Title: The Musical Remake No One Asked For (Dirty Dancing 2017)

We're divorced.
Besides this scene being very, very boring, it also attempts to do some characterization for these women that just doesn't make sense. It seems like they want us to be more sympathetic to Vivian by giving her more of a backstory, making her a lonely divorcee instead of a lonely housewife.
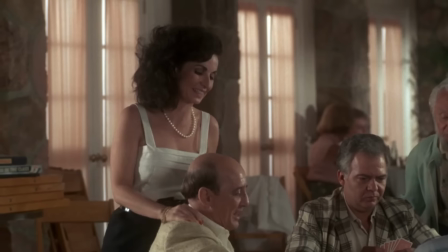But is this really so much better just because she's not cheating? Her husband in the original clearly does not care what she does with the staff.
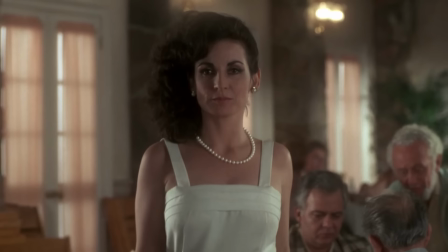The problem is how she treats Johnny, how she looks down on him and thinks she can use him and throw him away just because she has money. That's still bad even if she's divorced now. And we have Marjorie saying that she married for love and her husband was a waiter at Kellerman's.
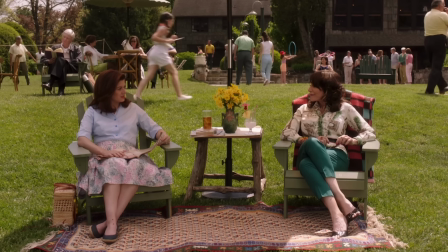I actually married for love. So did I. My husband was a waiter here. No kidding.
Missing the whole huge plot point, but the waiters are all students on their way to Harvard and Yale who are encouraged to romance the daughters. Maybe she did truly marry for love, but Dr. Houseman was not some struggling waiter like they framed this. He was a med school student. The point of this whole exchange was to plant the idea of divorce in Marjorie's head, but they couldn't have done that in any other way.
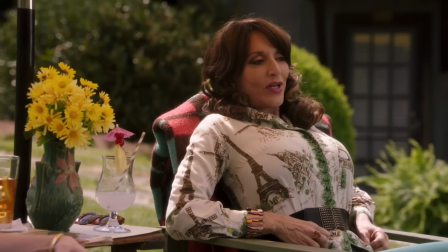We really didn't need to know more about Vivian Pressman. I would have been way more interested if the end point in this storyline was that these two started an affair instead.
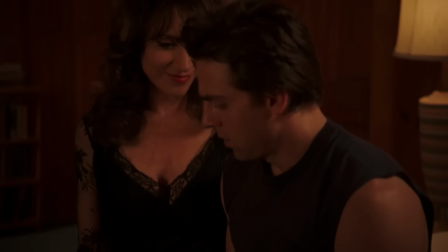Screw the boring husband. The scenes between Vivian and Johnny are also super uncomfortable. We continue with this theme that she's actually alone lonely, and that's why she's pursuing Johnny this way. But she's still throwing money or expensive jewelry at him and expecting him to do what she says, just like Johnny talks about in the original movie.
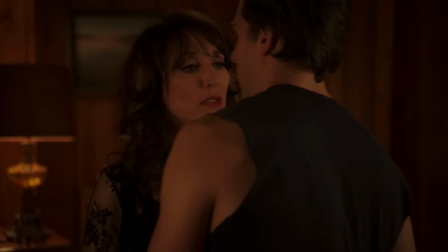But it's framed like we're supposed to feel bad for her now, with the camera lingering on her sad face after Johnny leaves. This isn't about her, and it doesn't really make me feel bad for her at all. Now, we do get a scene that I actually enjoyed, a dance lesson between Penny and Baby. Honestly, the scene is pretty pointless after endless dance montages that go nowhere, but at least it's fun now.
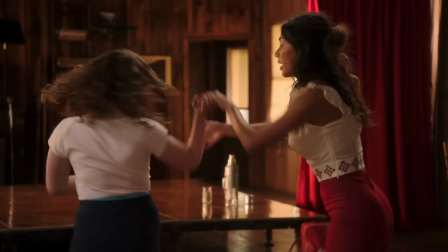Both these actresses look great in these outfits. I actually love the way that they styled Baby's hair for the scene. It does make her look more mature, and they're clearly having fun dancing together. While Nicole very obviously out-sings and out-dances Abigail Breslin,
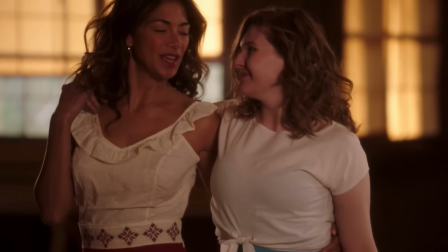they both have enough energy that it's enjoyable to watch. Nicole's talent and charisma uplifts her scene partner here rather than outshining her.
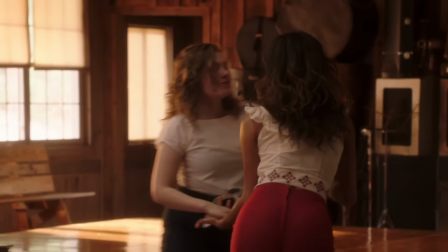Well, I should come on over, baby. Whole lot of shaking going on.
This is one of the actual musical numbers in the film, where they sing for no diegetic reason.
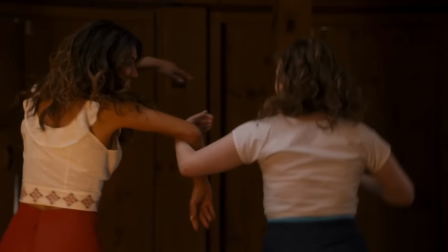I'd say it doesn't add anything to the movie, but it was way more fun to watch than all the boring montages,
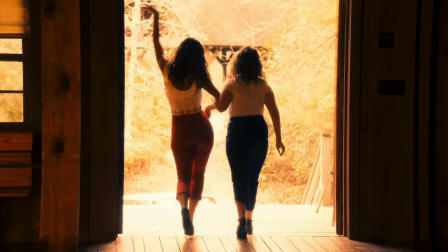so I'll give it a pass. And the fact that this cuts directly to Penny helping Baby get into her performance dress,
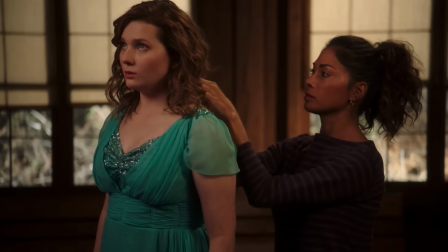like Johnny who? The dress they put her in is also so damn ugly. It looks like a high school homecoming dress from like 2012, or maybe a bad dance recital costume.
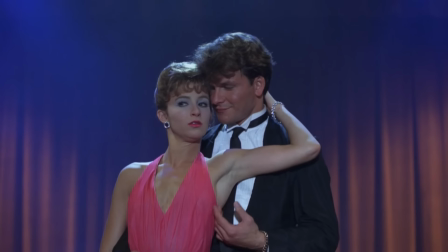With the sequins, the layers, the bright turquoise, Baby looked out of place in the original dress because she hadn't fully embraced her sexuality yet. She's still finding herself and isn't comfortable in the more adult clothing. But this version of Baby is just given awful costumes again and again. Next, we're introduced to our second new plot a whole hour into this movie, which is Lisa's flirtation with Marco, which was hinted at a little bit in the beginning.
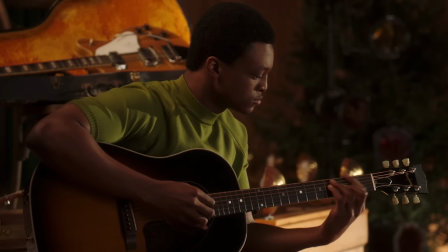She finds him practicing guitar and singing, and he offers to give her ukulele lessons.
I don't think so.
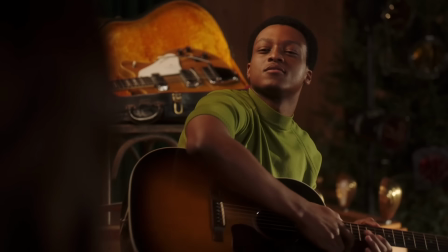I have small fingers. I have just the thing. Perfect for small fingers.
This is way more entertaining than the god-awful, unfulfilled wife plot with the boring parents. And honestly, if they really wanted to go for this, I think they could have just cut out everything between Robbie and Lisa and given these two more time instead.
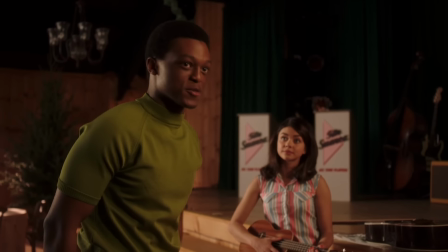The scene is pretty short before Billy Dee Williams comes in to remind them about racism.
Leave the little white girls alone.
I think this would have been an interesting storyline to delve into, possibly to compare how their relationship would be treated versus Baby and Johnny's. And these actors have pretty good chemistry, but it's not given enough space. It's also never acknowledged that the history of these Jewish resorts was one born directly out of discrimination, when many resorts outright banned Jewish Americans in the early 20th century. I feel like if they wanted to talk more directly about race, it would have been a good opportunity to address those themes and that side of the changing social climate of the time. Lisa and Marco only have a few scenes together, and it seems like an afterthought compared to the drawn-out storyline about the parents' marriage that no one gives a shit about.
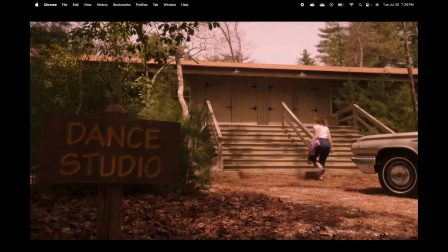One good thing, so many scenes in this movie start and end with characters walking in and out of rooms, rather than starting with the action, and it really makes things very slow. This scene, however, ends on Marco sadly playing a chord on the ukulele, which did make me laugh. Their mambo dance at the Sheldrake isn't horrible.